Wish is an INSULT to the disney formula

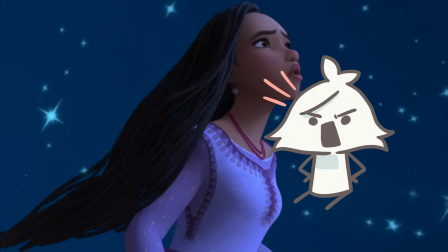20:43 Why are you presenting this long-ass arc shot like it's a James Baxter masterpiece, Disney?
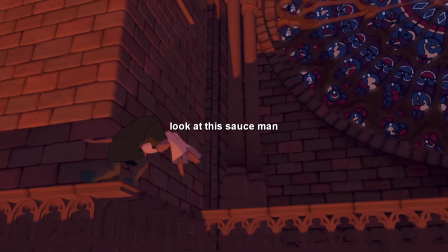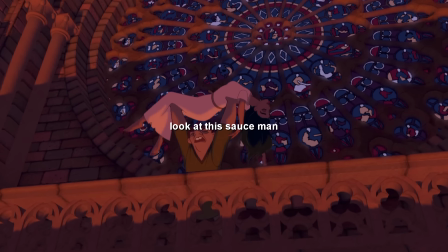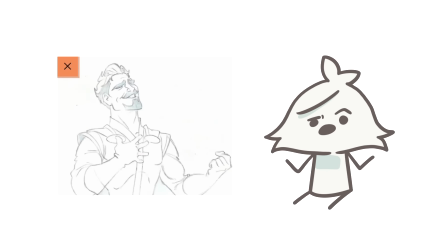20:59 You know Wish isn't actually 2D, right?
When it comes to the universe, we're all shareholders.
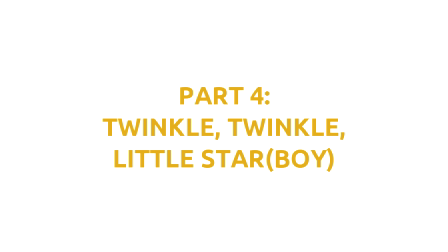21:07 Get back to your system! Solar!
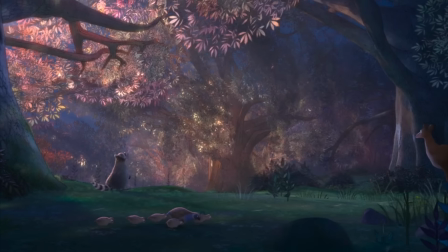21:09 So Asha's wish caused a bright light to shine all over the kingdom, and everyone enjoyed its warmth except for Magnifico.
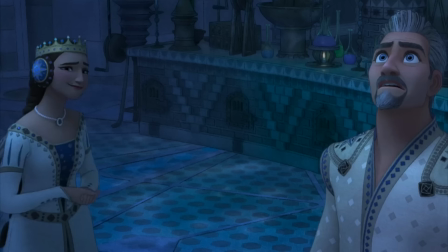21:17 I believe I have just been threatened.
I don't know why it's this shot specifically,
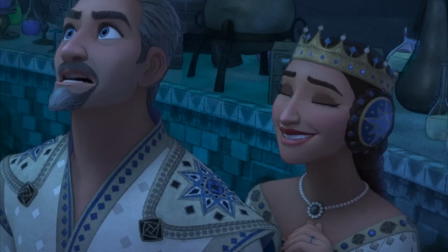21:22 but the way Amaya was animated here made me realize how unnatural and over-exaggerated the animation in Wish feels.
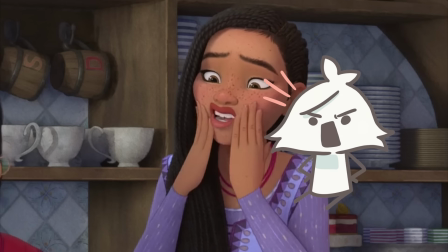21:30 Okay, I know it could have been in this scene, but I was busy disassociating, alright?
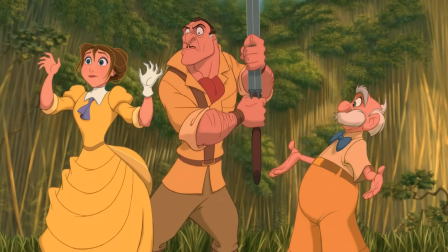21:37 It's trying to be bouncy like they're 2D characters, but it's like the models are too rigid,
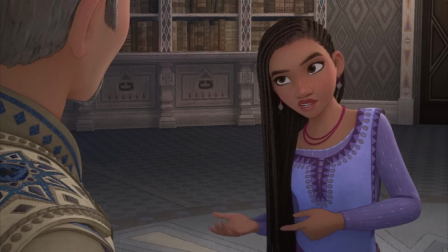21:43 so you end up with some really awkward shots instead.
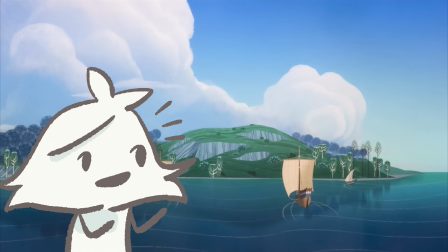21:48 Apparently, Wish's art style was supposed to emulate a pop-up storybook,
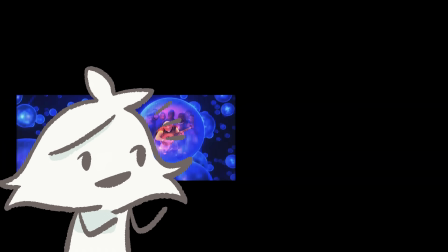21:52 down to the stereoscopic 3D being handcrafted by the studio instead of a quick conversion.
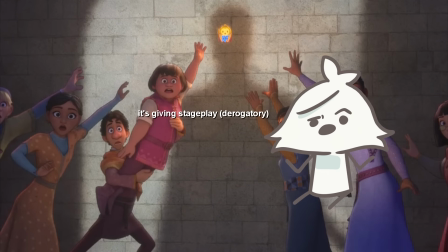21:58 Which is cool, but there's no natural depth in the movie. Everything beyond our characters feel flat and one-dimensional because of this.
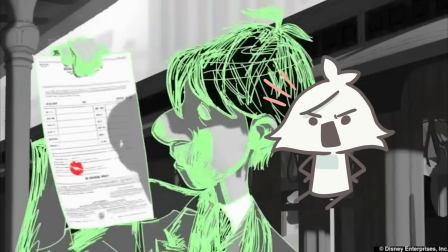22:07 You literally made Paper Man over 10 years ago, Disney. How can you not get the look we want?
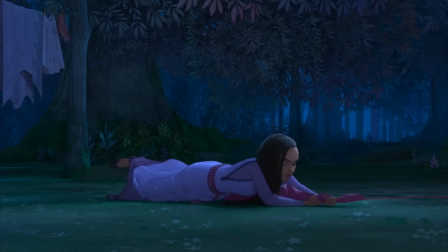22:16 Anyways, Asha finds the origin of the glow, a little ball of light that stole Mickey's face.
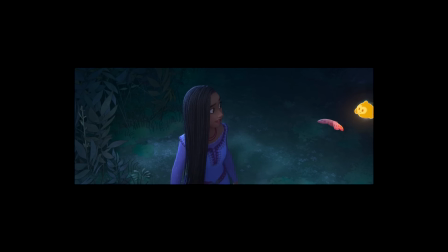22:24 A star.
Wow, you really couldn't figure that one out, Asha.
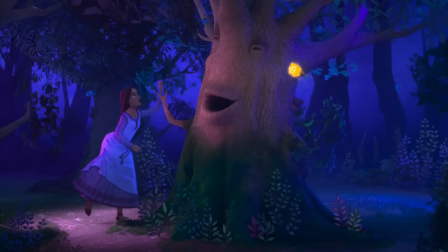22:28 While Star creates the worst character in the movie and tries to telepathically convey to Asha through the most annoying song,
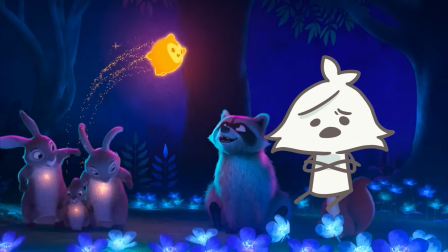22:36 watch out world, here I are! Let's talk about the big elephant in the room.
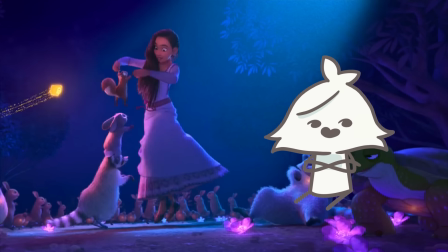22:42 Or I guess the little star boy not in the room.
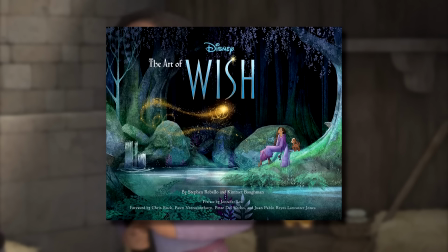22:48 You see what I did there? If you look at the book, The Art of Wish, Bill Schwab, the art director of characters,
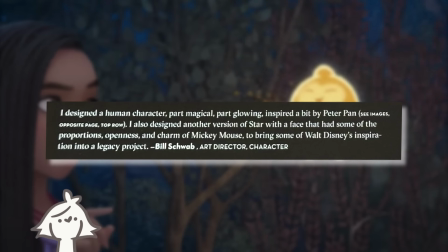22:54 said he designed Star as a human character, part magical, part glowing, inspired a bit by Peter Pan,
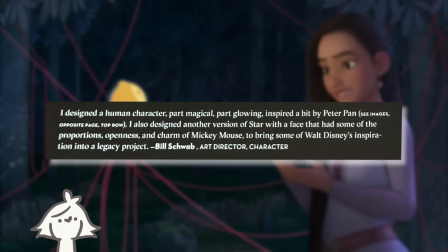23:01 with other versions having the charm of Mickey Mouse to bring some of Walt Disney's inspiration into a legacy project.
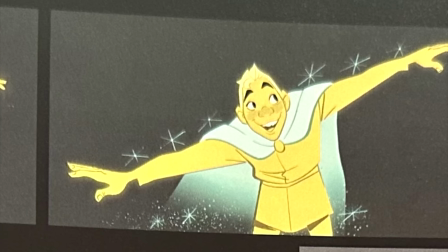23:08 Now, obviously, the human aspect of Star is gone from the movie.
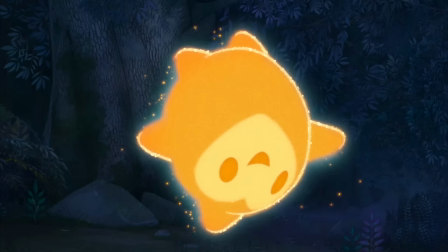23:14 Peter, don't turn me into marketable plushies! But we do see a lot of Star's Mickey influence in his facial expressions.
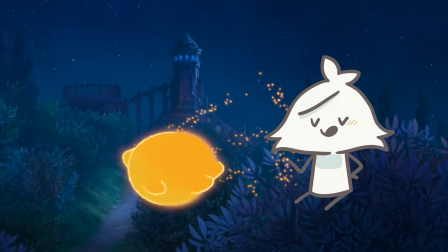23:23 And to be fair, the marketable plushie is marketable. I really want this big plush of Star.
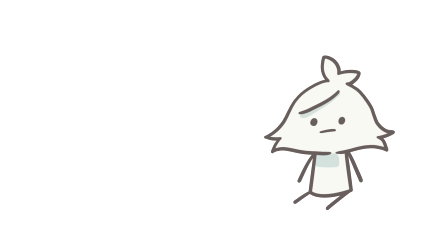23:30 But, you know, I'd rather have this beautiful man.
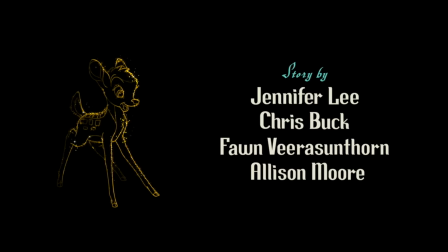23:36 Alison Moore, one of the many writers of Wish, talks about human Star being too close to Genie,
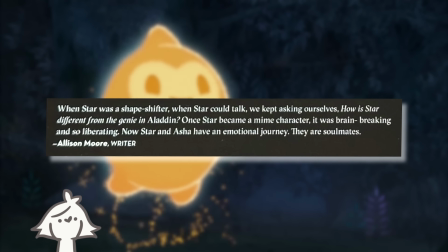23:42 and once Star became a mime character, it was brain-breaking and so liberating.
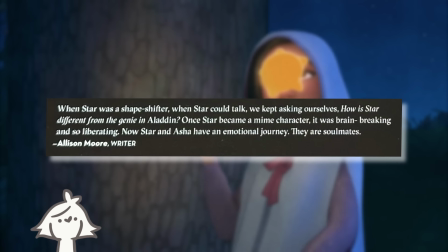23:48 Now Star and Asha have an emotional journey. They are soulmates.
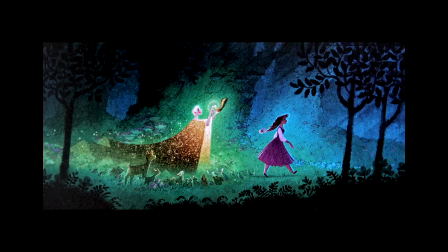23:55 Soulmates, Disney? You ruined a pair of soulmates?
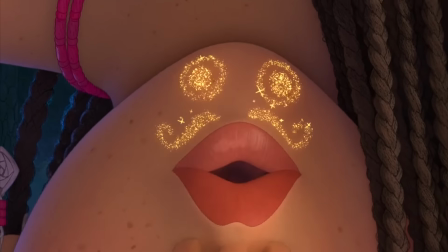24:03 Okay, soulmates aside, human Star definitely left a bigger impact on Wish than Wish would like to admit.
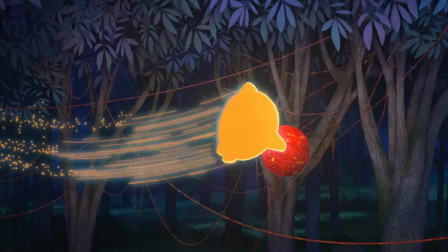24:10 Instead of Star's magical shape-shifting, he now carries the ball of yarn and does some funky costume changes.
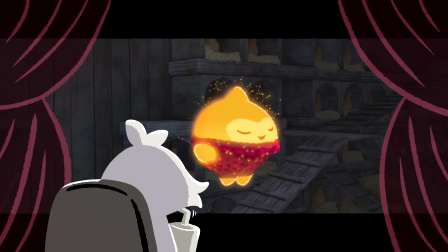24:19 Oh, are those pajamas? Ah, thank you.
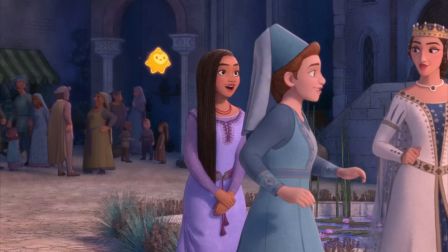24:24 We also see the soulmate connection linger, because Asha constantly does the "are you thinking what I'm thinking" thing.
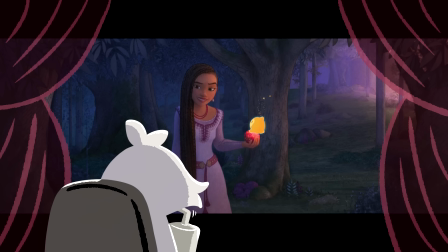24:31 We take them, isn't that stealing? I mean, we can't just... Right. I know what you're thinking, because I'm thinking it too.
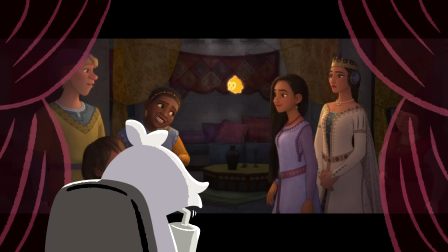24:42 I think we're thinking the same thing. Does that mean you have a plan? Again. Of course we have a plan.
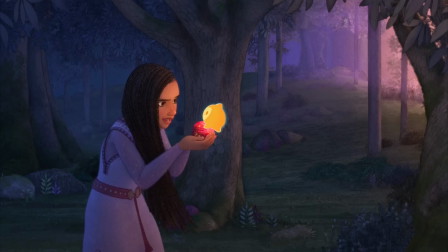24:49 With plushie star throughout the entire movie.